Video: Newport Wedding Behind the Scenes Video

All right, Matt from New England Creative here. This is our first behind-the-scenes live at a wedding. We are in Middletown, Rhode Island. Today's wedding is going to be at Castle Hill Inn in Newport. I've never done this. I'm excited to have you guys come along on a behind-the-scenes, how we film a wedding, what our process is, how we interact with the couple. We're here at the bride prep location, so we're going to go in, say hi, and yeah, just follow along.
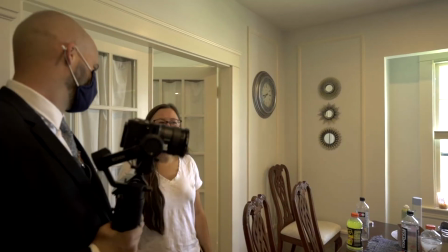(0:25)
Should be a good time. Let's go. I'm literally writing my vows right now real quick. Oh, okay, no worries.
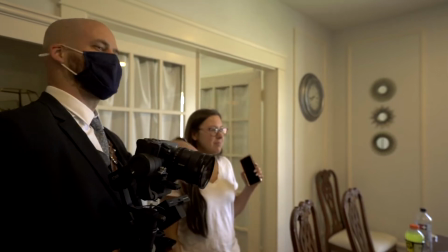(0:29)
But let me, um... We'll just hang out. You can just hang out, okay. Yeah, yeah, yeah, no rush. All right, so we just got to the bride's prep location. Bride is still getting ready, or not even getting ready, but early, early stages. So just gonna kinda hang out and just covertly get people doing their thing. That's really it.
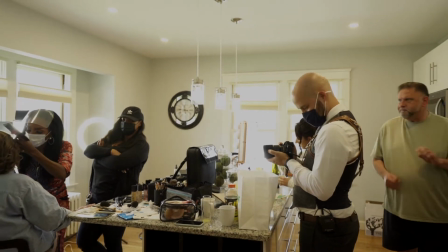(0:53)
No worries. I'm video, so... Oh, worse. Yeah, worse. She said worse. So what I like to do in this kind of case is just, you know, come outside, get a little bit of B-roll, some nature stuff. It's a beautiful day here in Middletown.
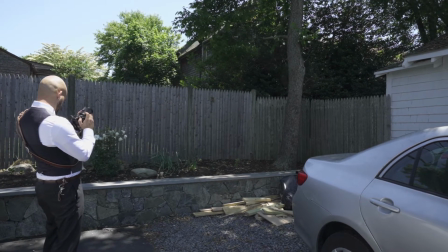(1:08)
So here I'm just, you know, getting a little bit of B-roll, cranking my shutter speed here, keeping my 1.4 aperture.
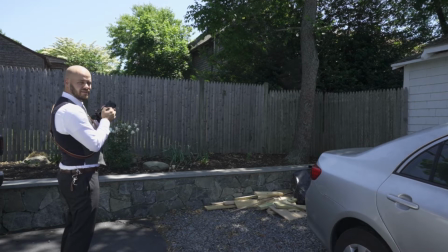(1:17)
Every wedding video has blowing leaves and trees. That's just kind of what happens, you know. just move just a little bit.
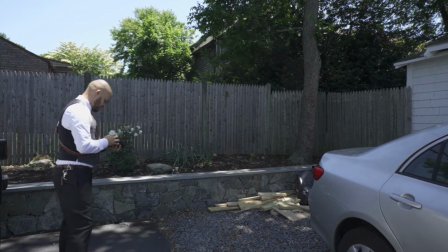(1:24)
I'm shooting in 24 frames so I gotta be real careful. Actually for this I'll probably switch to 60 frames and just get a little.
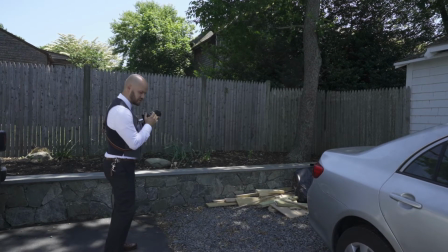(1:35)
That'll make my my hip motion a little smoother if I need to slow it down. So for bride prep people hanging out before she gets in her, I don't go too crazy. I like to prioritize more like natural conversations like the groom's mother painting her nails. Try to blend in with the surroundings instead of being constantly in everybody's face. People get scared around the camera so I think it's important to capture more like the organic conversations, organic interactions, funny moments, people struggling to do things, struggling to tie ties, things like that. So I do a lot of lurking. You'll see me lurking a lot, creeping around. Any way you can kind of like add some additional perspective or mystery.
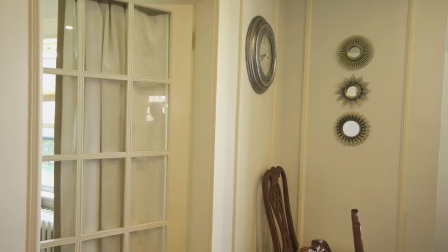(2:28)
So I look for windows, glasses,
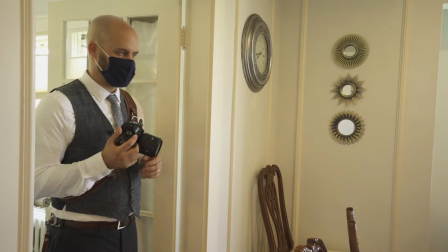(2:32)
you know, mirrors, stuff like that to get different perspectives.
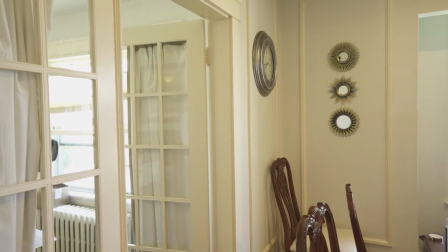(2:38)
I like this is adding like a really cool refraction into the frame that really couldn't be accomplished with just the lens, you know?
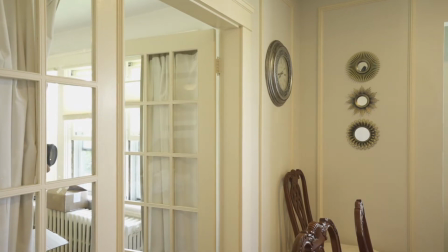(2:48)
So, I like me a good window pane, good mirror, whatever I can find.
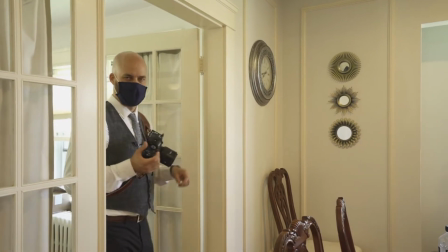(2:55)
Champagne glasses work well too. I like taking champagne glasses and like putting them in the side of the frame.
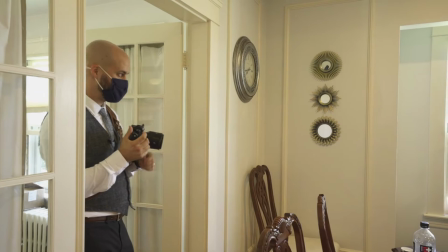(3:01)
Beautiful. for.
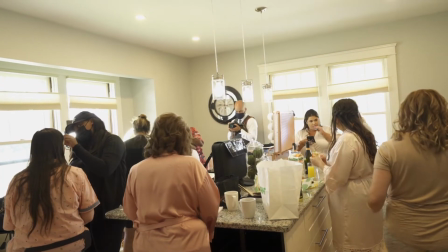All right, we just got to the Castle Hill Inn here in Newport. First time here. Amazing. Incredible views. You've got the Newport Bridge in the background. It's absolutely amazing. So the ride's running a little late, so we're going to be just hanging out, setting up a little bit until she gets here. When she does, straight up to get her in her dress, get everything ready for the first look which is gonna happen in about an hour so yeah get the first look and then get ready for the ceremony shortly after
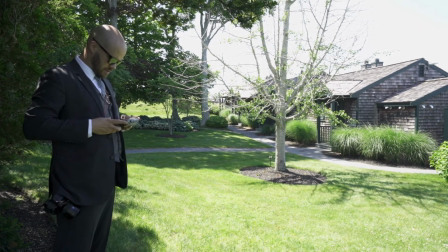(3:39)
so while I have a little bit of a lull I like to kind of sneak away and just get the drone stuff out of the way early
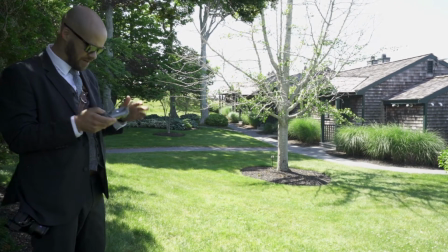(3:45)
if I can just so that way like when the craziness starts happening I've already kind of gotten it and I can put the drone away and
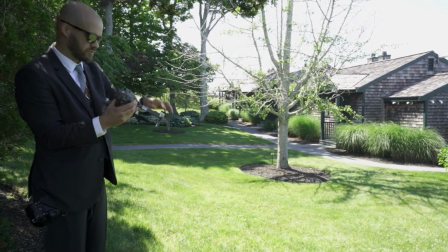(3:51)
not have to worry about it that's my strategy with drone stuff I I don't get too crazy with it.
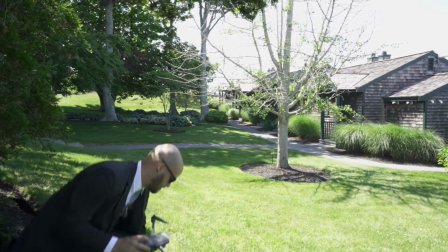(3:55)
I don't view drones as like a must have by any means, but this venue is deserving for sure.
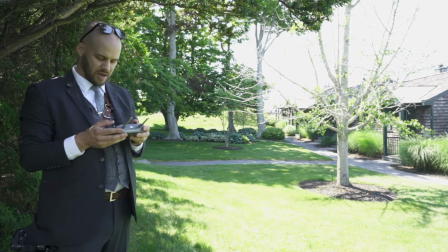(4:03)
I mean, you see a lot of like head on shots and I don't know, it's not really dynamic.